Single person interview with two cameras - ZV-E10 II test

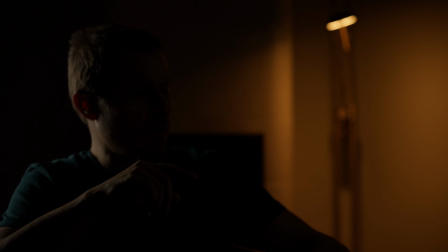16:24 I got double diffusion on LiDAR 150. I hope it's not in the frame, it shouldn't be. So
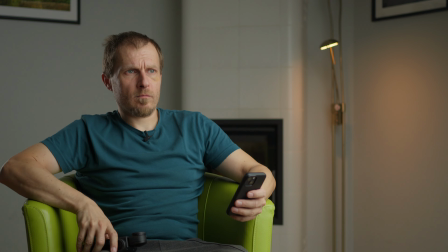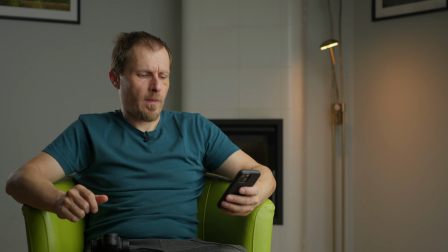16:42 it is f2.8.9, so I'm going to 6%.
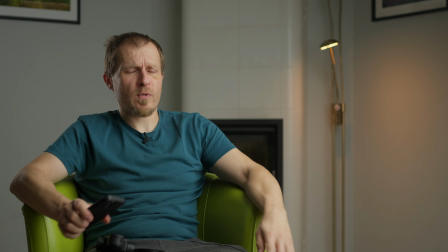16:50 It is f4 at 6%, so just 1% more than with single diffusion,
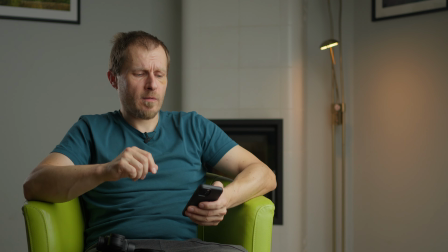16:55 and this looks like that without the grid and without the fill light. So it's not that moody,
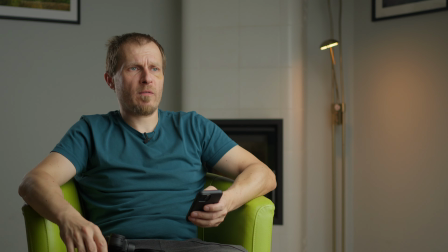17:04 there is just this strip of shadow on my face, the rest is quite bright actually.
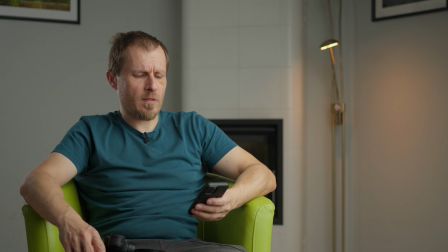17:11 But if I add this fill light, it's at 6%, so the lowest,
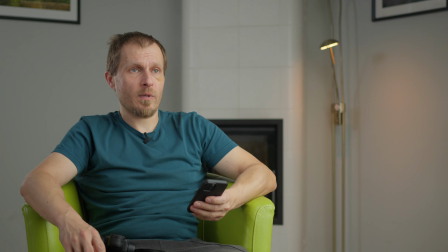17:16 and then I can brighten up, go to this corporate look.
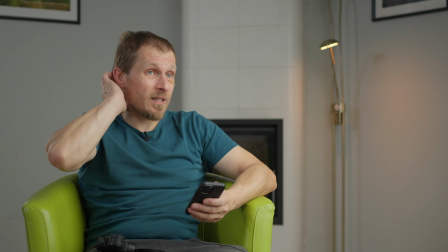17:22 And what is kind of annoying is that this practical creates the shadow
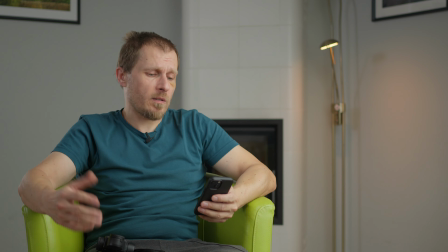17:29 on the wall, which doesn't look that good in my opinion, but yeah, it's just a matter of taste.
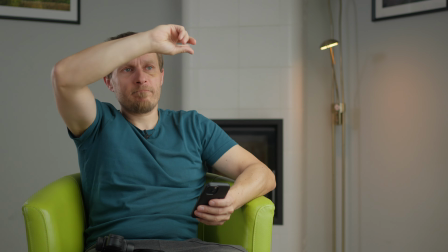17:37 And actually these frames on the wall are kind of distracting.
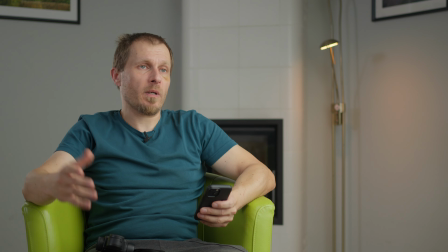17:42 Probably they should be removed, but it is what it is. So this is double diffusion without the grid, so I will mount the grid and see if this is any better. I mean, it should be moodier, so
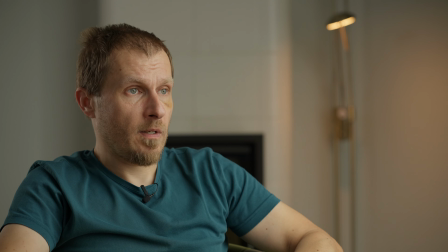17:58 I'm moving back to 7% with the fill light, and then when I turn it off, this changes the background a bit. There are a less pronounced shadow when this is on, so I think it looks better, but
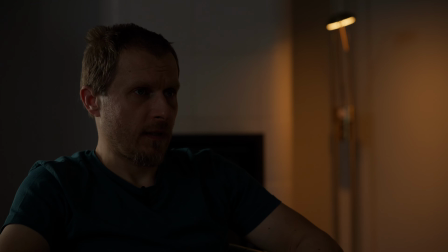18:13 without the grid, the key light is really bright.
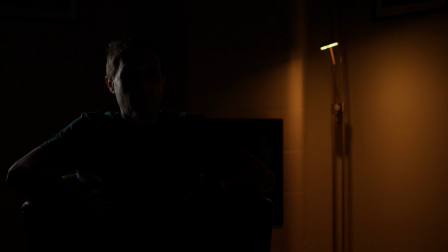18:20 So no lights at all,
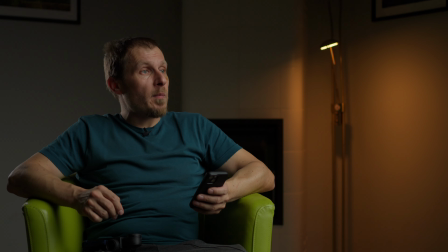18:25 and this is 100, and this is Aputure 600 with LiDAR 150. Maybe I should angle it a bit up, not sure.
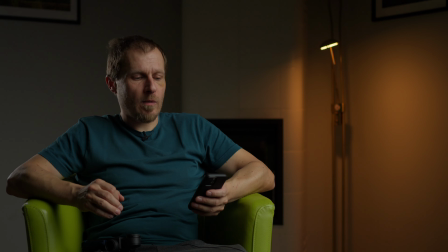18:38 Looks like the color temperature changed a bit now. What is the exposure? f2.8.2, so definitely not enough, although it looks okay on the screen.
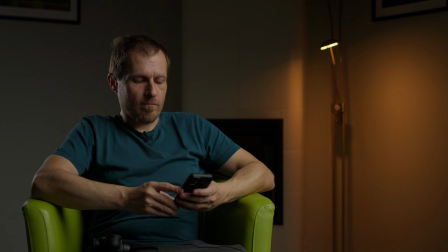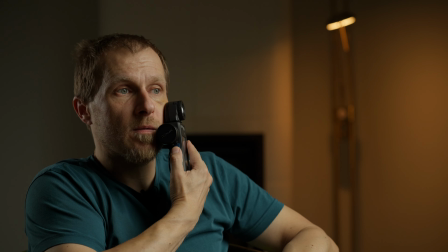19:00 So let's go to 12%. Not enough.
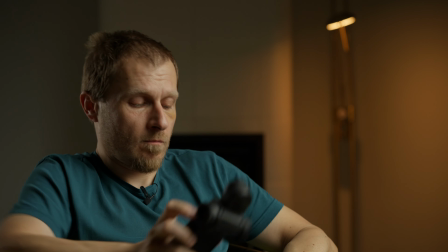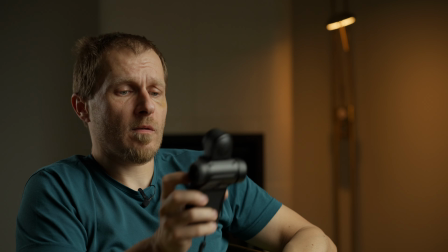19:14 Application is just terrible. 15% is f4, so 15% with light dome
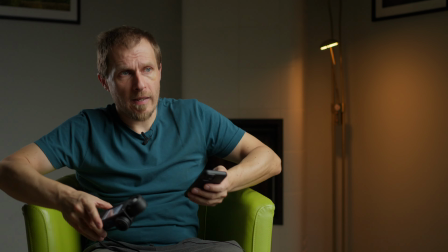19:24 150, but maybe I should angle it a bit up. I don't know, let me check, because this grid is
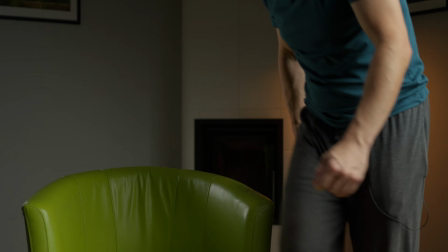19:33 cutting a lot of light, but it's really hard to reach the lever now.
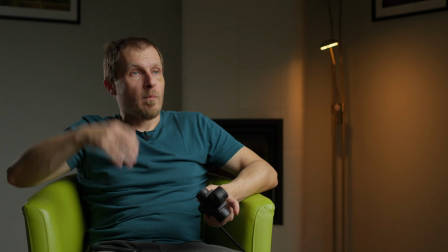19:40 So maybe sometimes it's better not to touch, but I think now it's better because there is some reflection here, but it is smaller.
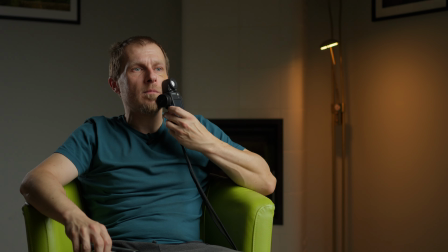19:49 And actually, if I look up, it is almost not visible, f4.1,
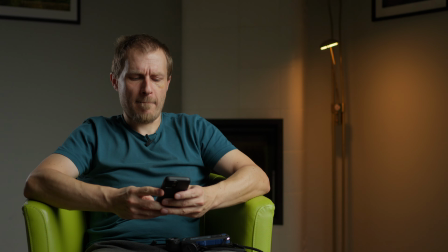19:58 so maybe 14% now, because the angle changed a bit.
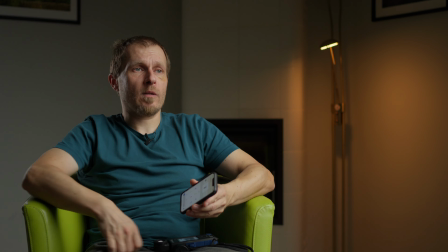20:05 Yeah, f4 at 14%. So this is light dome 150 and
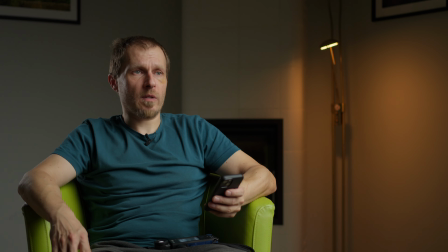20:13 Aputure 600 at 14% and double diffusion, and does look better than light dome 3 or 2. I don't know. I will have to check this. And now this is with the fill light.
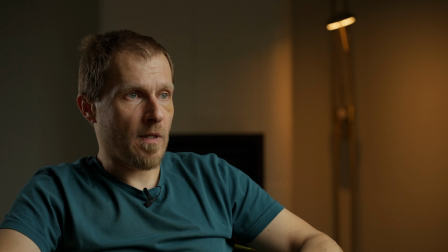20:29 So definitely the fill light now is changing a lot.